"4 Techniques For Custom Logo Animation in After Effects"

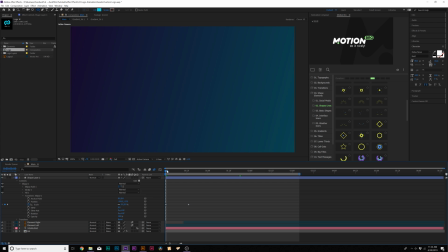I'm going to move this keyframe forward in time and set the scale down to 0%. So simply we get this circle animating in like this. And I'm going to hit F9 on our keyboard to make all these keyframes, you know, ease keyframes. Then what I'm going to do is I'm going to grab our ellipse 1, go to edit, duplicate.
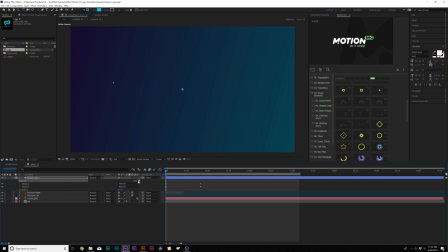And then I'm going to go to our contents, click on add, and I'm going to add a merge paths. And now I'm going to come here to merge path 1 and set the mode to subtract. Then I'm going to go to a ellipse 1. Go back to our keyframes, and I'm going to offset the keyframes just by a few frames.
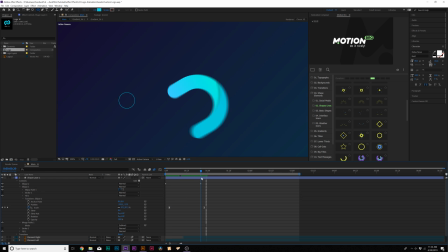So now we have a circle just imploding like that. And that is simply an accent motion graphic.
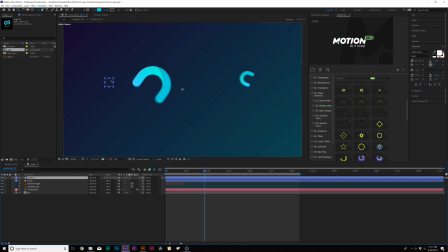And what we can do here is we can duplicate our circle and just move it around our composition. And now we have more circles imploding on our screen, and we can continue to duplicate this.
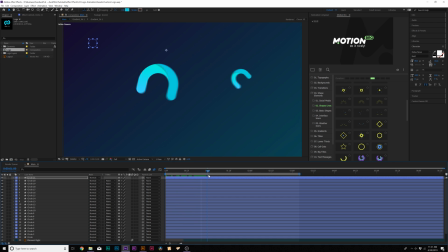All right, so when you've created a ridiculous amount of circles like I did, what we can do is we can offset these in time.
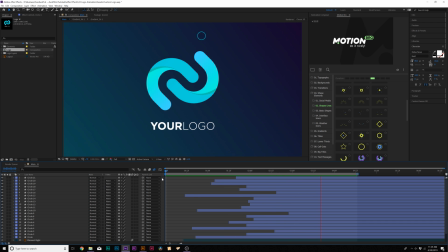So now we have our accent motion graphics animating around our screen, and it's just a small portion of what is possible with accent motion graphics.
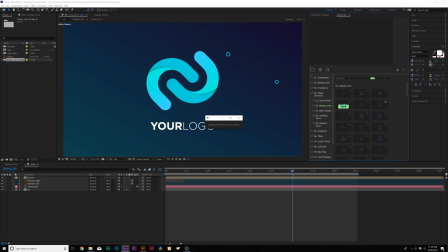So if I want to expand this, I can quickly add more accent motion graphics to our composition, and literally within like under 30 seconds,
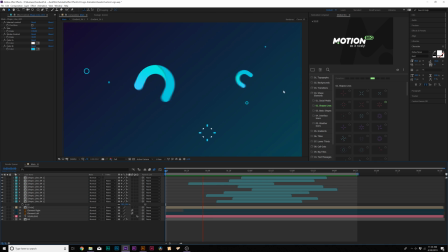I quickly added more accent motion graphics to our logo animation by using a third-party template called Toka, which has over 1,350 elements, and within this pack,
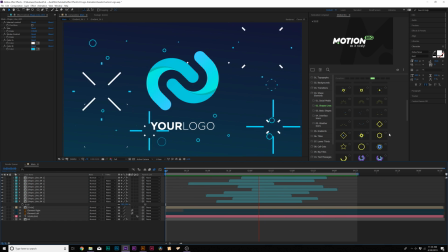there's over 100 motion graphic shape elements called accent motion graphics that we can add to any After Effects composition. So if you want to check this
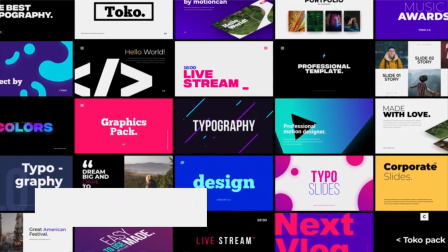out, I'll drop a link in the video description. And of course, we also have our very own motion graphic pack as well.
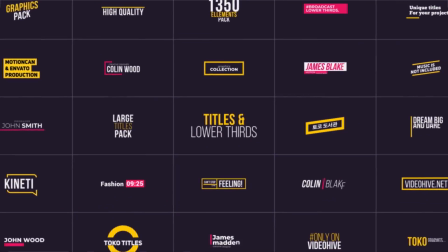So if you want to learn more about creating more accent motion graphics, or if you want to check out some of the templates to help you speed up your work and you can use on multiple motion graphics,
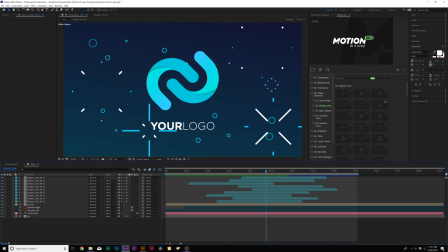you can check the links in the video description. All right, so for our fourth and final technique, let's talk about overall movement to our logo.
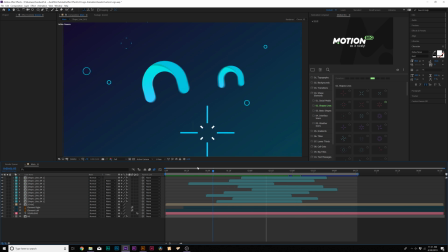So we have a lot of elements in here, and I want to make sure that we can separate our logo animation among all of our other elements.
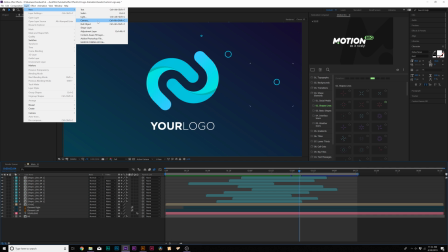So what I'm going to do here is go to Layer, New, Null Object, and I'm going to grab all of our elements to our logo,
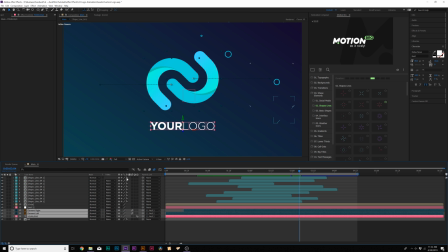so our typeface and our logo elements, and I'm going to parent this to the null object. And what I can do here is hit S on my keyboard for scale for null object. We can come here to when it fully animates on, and maybe right when the logo typeface logo appears on, we'll add a keyframe for scale, and we'll move forward by a frame, and we can have this dip down by a little bit,
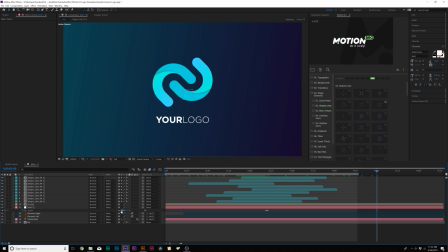and then we'll come here to the end of our animation, and we'll have the scale inward by a touch, so there's constant animation on our logo.
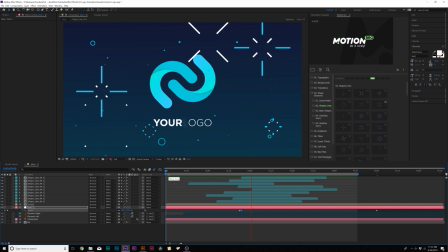And now with our animation, this adds just a little bit more touch to our logo and kind of draws more attention to it. So adding a little bit of custom animation to the overall logo is going to help pull that from all the elements that you add to your logo animation.
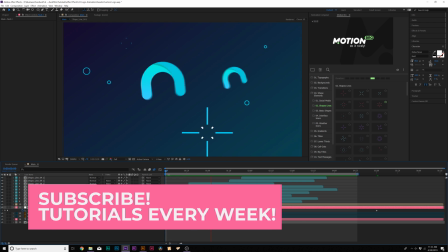So this is how you create a motion graphic logo. So I hope you guys enjoyed this custom logo animation tutorial.
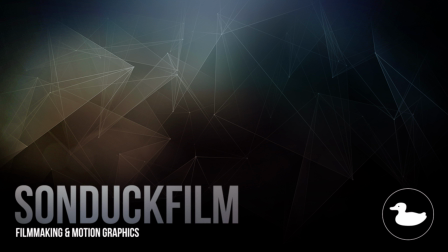If you're new to our channel, SonduckFilm, please be sure to subscribe to our YouTube channel, SonduckFilm. We post 2 post-production tutorials every single week right here on the channel. You can also hit me up on my social media networks. Those links are in the video description, and always, be creating.